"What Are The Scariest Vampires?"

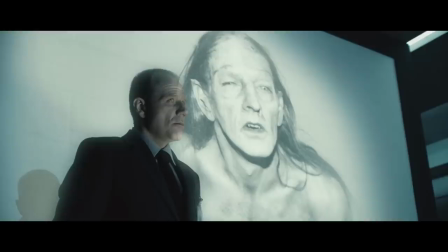Hello everyone and welcome back to my channel where I talk about vampires, werewolves, and other supernatural creatures.
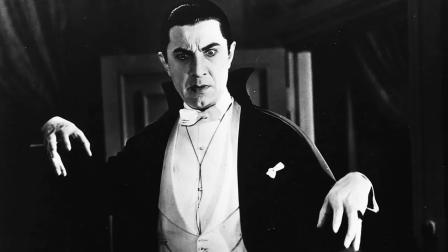In this video I want to talk about what are the scariest vampires and what makes a vampire scary.
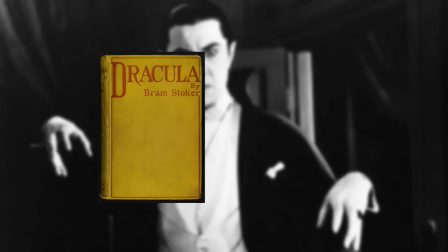Vampires are one of the earliest horror icons going back to the 1897 Dracula novel and the first feature-length films and without them,
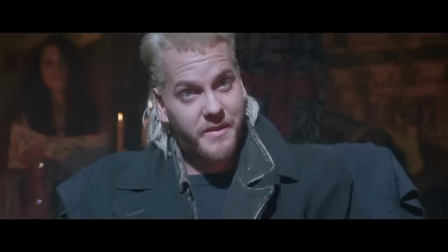horror movies in general might never be where they are today.
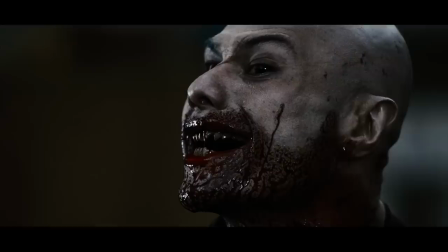People have become more and more desensitized over time so vampires have evolved with the audience and the outcome has brought some of my favorite movies.
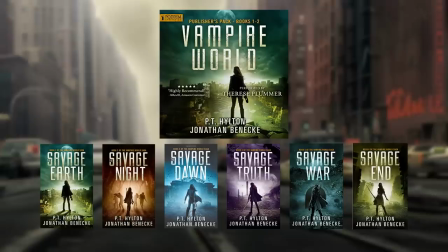Before we talk about some of the scariest vampires I want to talk about a book. Vampire World is a book series by P.T.
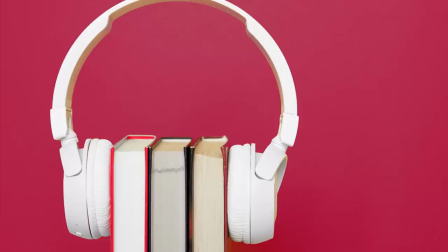Hilton and Jonathan Beneke and they are actually today's sponsor.
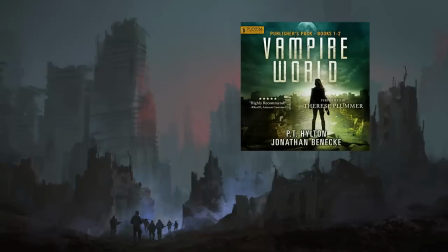I listen to audiobooks all the time while relaxing or editing my videos and if didn't know i'm interested in vampires the vampire world series takes place
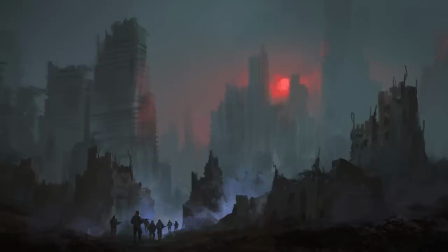in a post-apocalyptic world where the only surviving humans live on an airship that follows the earth's rotation to stay in the sun and these vampires are
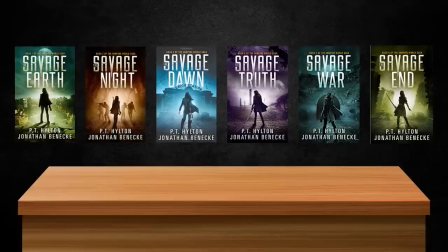more bestial and feral and must be avoided at all costs i'm currently listening to the series and i've really been enjoying it if this sounds interesting
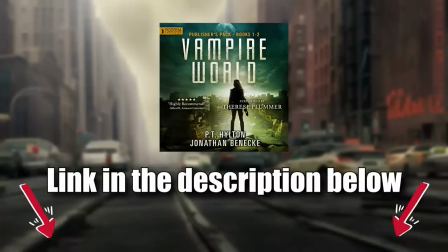to you their books are available on audible and kindle it's also part of audible premium and kindle unlimited so if you have those services then you can
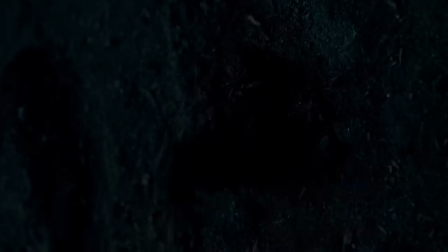get the book for free i will have a link to the books in the description down below thanks so much to the vampire world series for sponsoring the video the
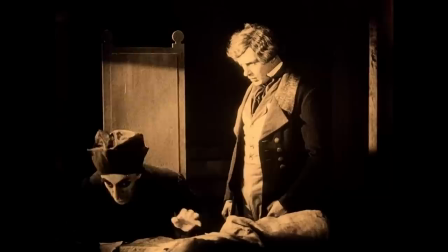first vampire i want to talk about is still widely considered one of the scariest despite the
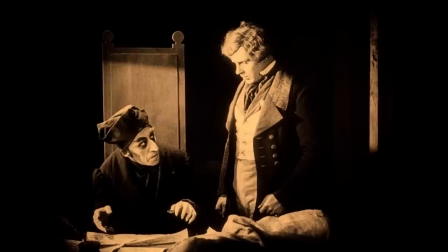film's age the classic nosferatu this 1922 german
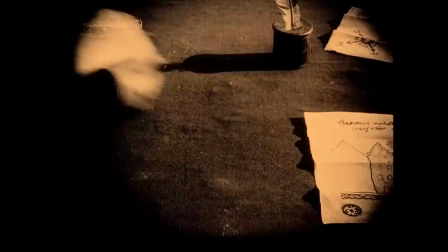film tells the story of count orlock a vampire with a rat-like appearance and a hunger
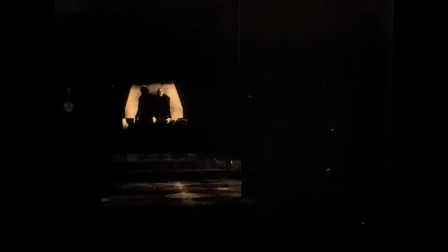for human blood orlock is ruthless and uncontrollable and his presence alone is
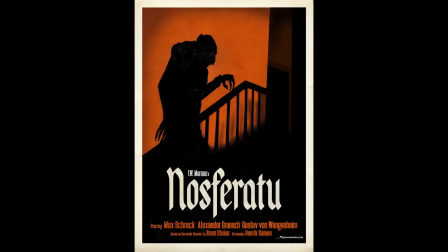enough to send chills down the spine One thing that makes Nosferatu such a scary looking vampire is the age of the film itself.
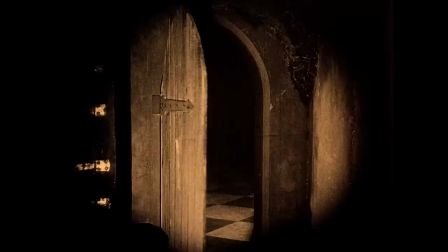The film was made over a hundred years ago and the techniques used to make movies were very different back then.
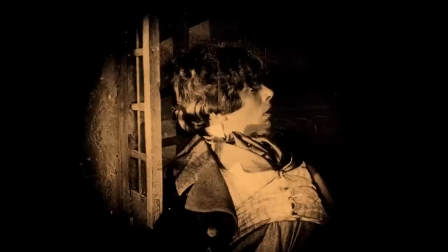The film is shot at a much lower frame rate than modern movies which gives the movement of the characters
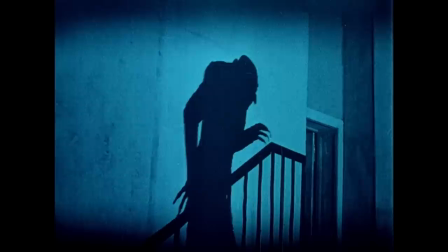a jerky and unnatural quality that adds to the overall creepiness of the film and the count.
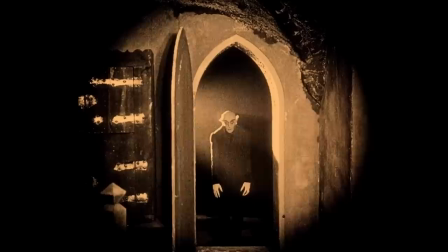Another feature that contributes to the Nosferatu's terrifying appearance is the makeup and costume design.
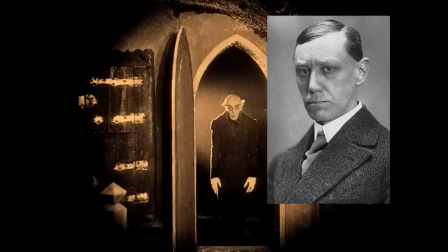The character of Count Orlok is played by actor Max Schriek,
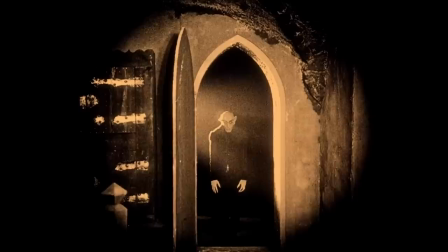who is completely unrecognizable under the heavy makeup and prosthetics that were used to create the vampire's eerie, rat-like, otherworldly appearance.
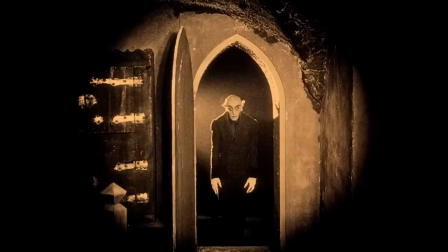The extended limbs, sharp teeth, pale skin, and the dark hooded cloak all add to the character's unsettling presence on screen.
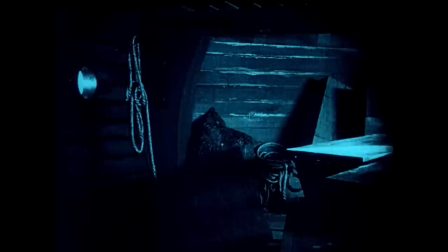But I still think the most frightening aspect of Nosferatu is the way that he moves.
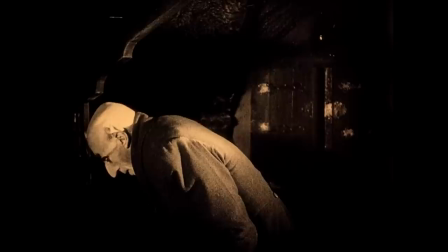Like I said, because of the low frame rate, it gives his movements a stilted almost robotic quality as if he's not quite human.
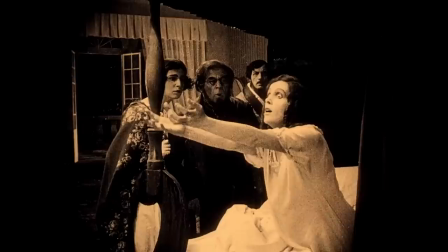This combined with the fact that he is an undead creature of the night makes him a truly frightening and unsettling presence on screen.
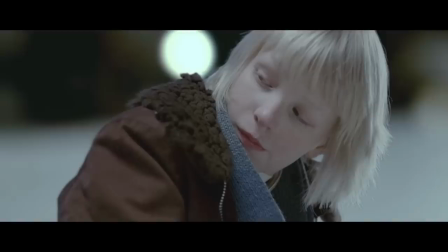Another vampire that I would consider on the creepier side is the one from the movie Let the Right One In.
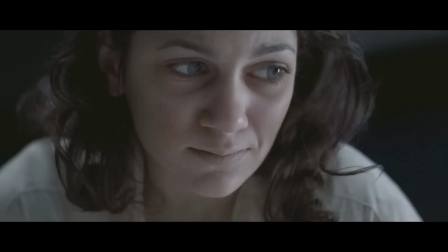The Swedish film follows the story of a young boy named Oscar who befriends a girl named Ellie who just so happens to be a vampire.
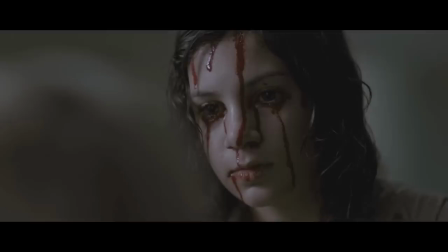While Ellie may look like a normal child her true nature is revealed as she struggles to control her thirst for blood.
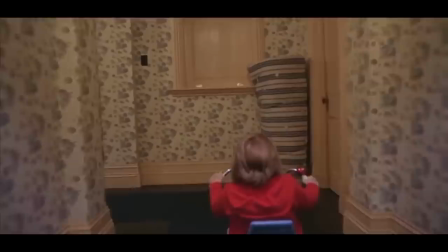There are a few reasons why Ellie is particularly frightening as a vampire, and one of them has to do with the fact that she is a child.
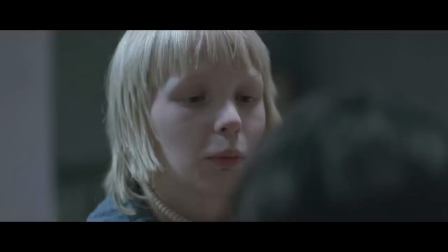People tend to find kids creepy in horror movies for a few reasons.
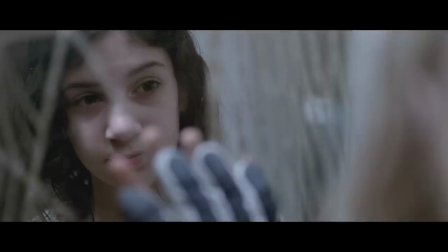One is that children are traditionally seen as innocent and pure, and when they are depicted as being evil or dangerous, it can be particularly unsettling.